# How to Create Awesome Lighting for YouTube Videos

looks horrible. Much better. Let's show you how we did this, with the help of the experts. What's up everybody, my name's Ben Johnson and I'm super excited to be here today on the vidIQ channel.
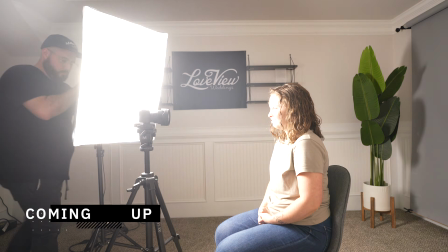Rob asked me to share some tips with you and I thought it'd be really cool to take you through the process of how to set up a great talking head shot for YouTube videos.
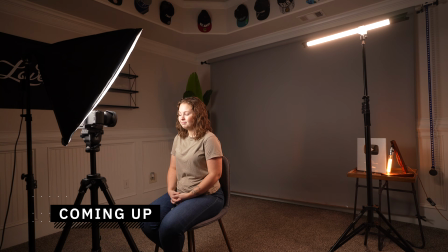Today I've got my beautiful wife Michaela here joining us to help illustrate this example.
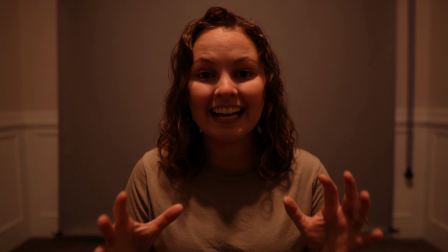We are going to take this shot from this, which is where I feel most of us start, to this, which is a massive improvement. First, let's talk about camera placement.
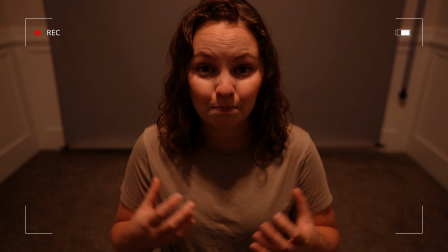A lot of times I will see creators shooting with their camera way too high or way too low, neither of which is flattering. Instead, you should try placing the camera at eye level, or maybe just slightly above eye level.
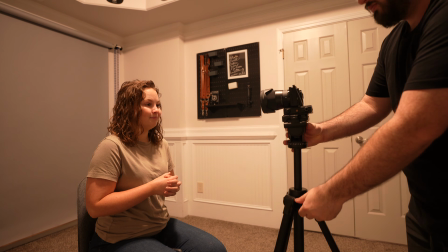This will make a more flattering shot and help you directly connect with your audience. Now that your camera is in a good position, let's figure out where you should be. To do this, we'll use the rule of thirds. This is a photography rule in which the image is divided into thirds using horizontal and vertical lines.
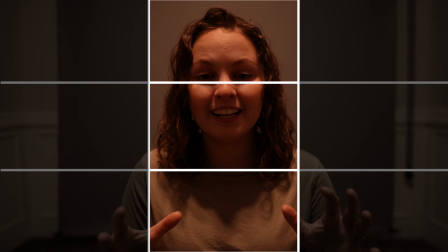A great look for YouTube is to place yourself in the middle third with your eyes falling across the top horizontal line, and make sure to give yourself a little bit of headroom. Alright, now that we've got you and your camera in place, let's talk about your background. As the content creator, you are responsible for every pixel in your frame, and that includes what's behind you.
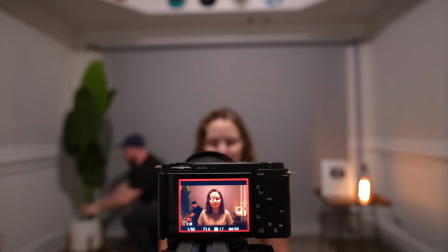When possible, I'd recommend cleaning out the background so that you can start with a clean slate and then only bring in things that are intentional.
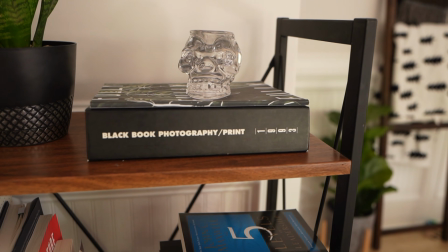Little tables, bookshelves, and cubbies are a great way to bring in some accent items. Think about your channel and your niche and you'll probably be able to figure out some items that you can bring in to help the viewer feel like they've found the right place. For example, I have a channel about content creation, so I may put some lenses or a computer behind me. When in doubt, plants and little lights make great background elements. Alright, now that we have our composition and background set, let's light it. For the most part, it doesn't usually work well to just leave the room lights on.
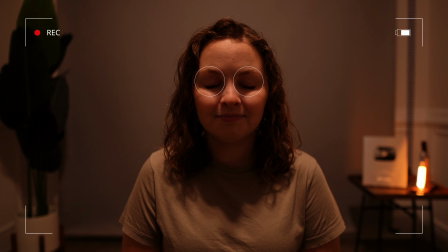A lot of times that's going to cause unwanted shadows under your eyes, which could make you look extra tired or unhappy.
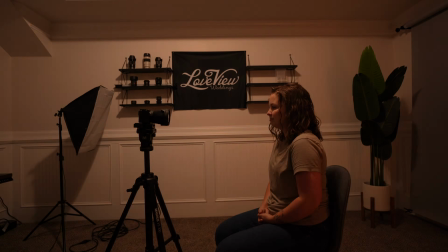Instead, I'd recommend starting by turning off all the lights. This will give you a blank canvas to work with.
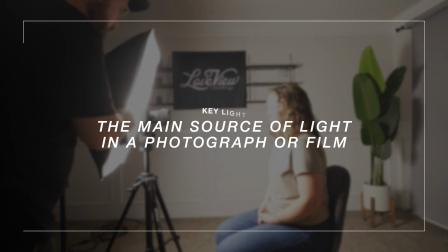Next, I'd bring in the key light and turn it on. A key light is the main light which is lighting you.
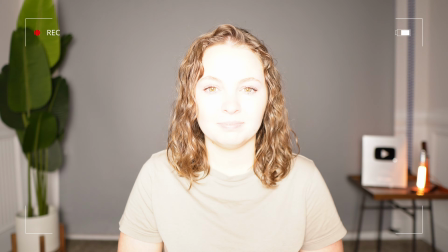Now, instead of just shining it directly at you at full brightness, I'd actually recommend moving it to about a 45-degree angle,
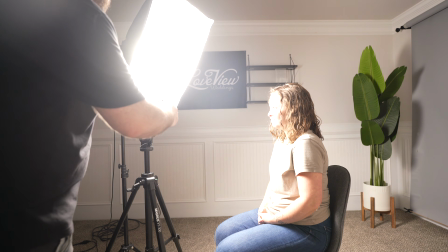raising it up and angling it down, and then start by running it at about 25 to 50% brightness.
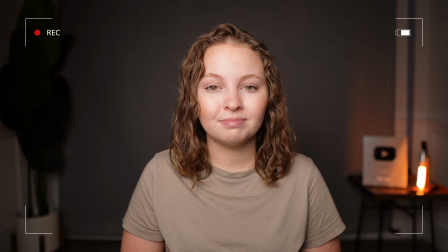Also, watch the eye and make sure that you get a little reflection of the light in it.
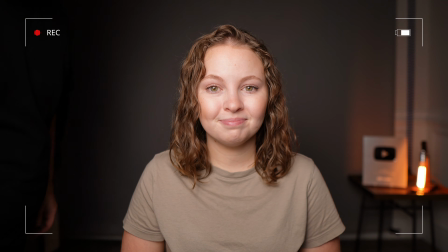This is known as a catch light and will create a nice sparkle. Now, this already looks pretty good, but if you want to take it a step further, you can add in a hair light as well as a background light.
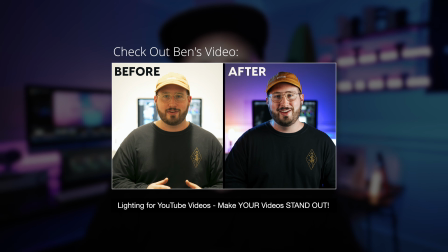To find out more about how to do these techniques, you can check out my lighting for YouTube video here. Now, if you find that you're turning the brightness of your lights up, but somehow the image itself seems to be getting darker, it's probably because your camera is on auto settings and it's fighting you.
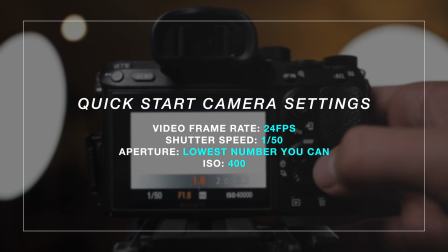I'd recommend going manual, and here's a couple of quick settings you can start with. Adjust accordingly until you get the look that you want for your space. Alright, and let's not forget about audio. You could have the best looking scene in the world, but if your audio sounds bad, people are not going to stick around to hear what you have to say.
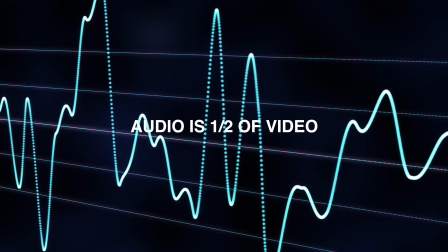Remember, audio is literally half of video, so we've got to prioritize it. Honestly, the biggest tip that I can give you when it comes to audio is just to get your mic close.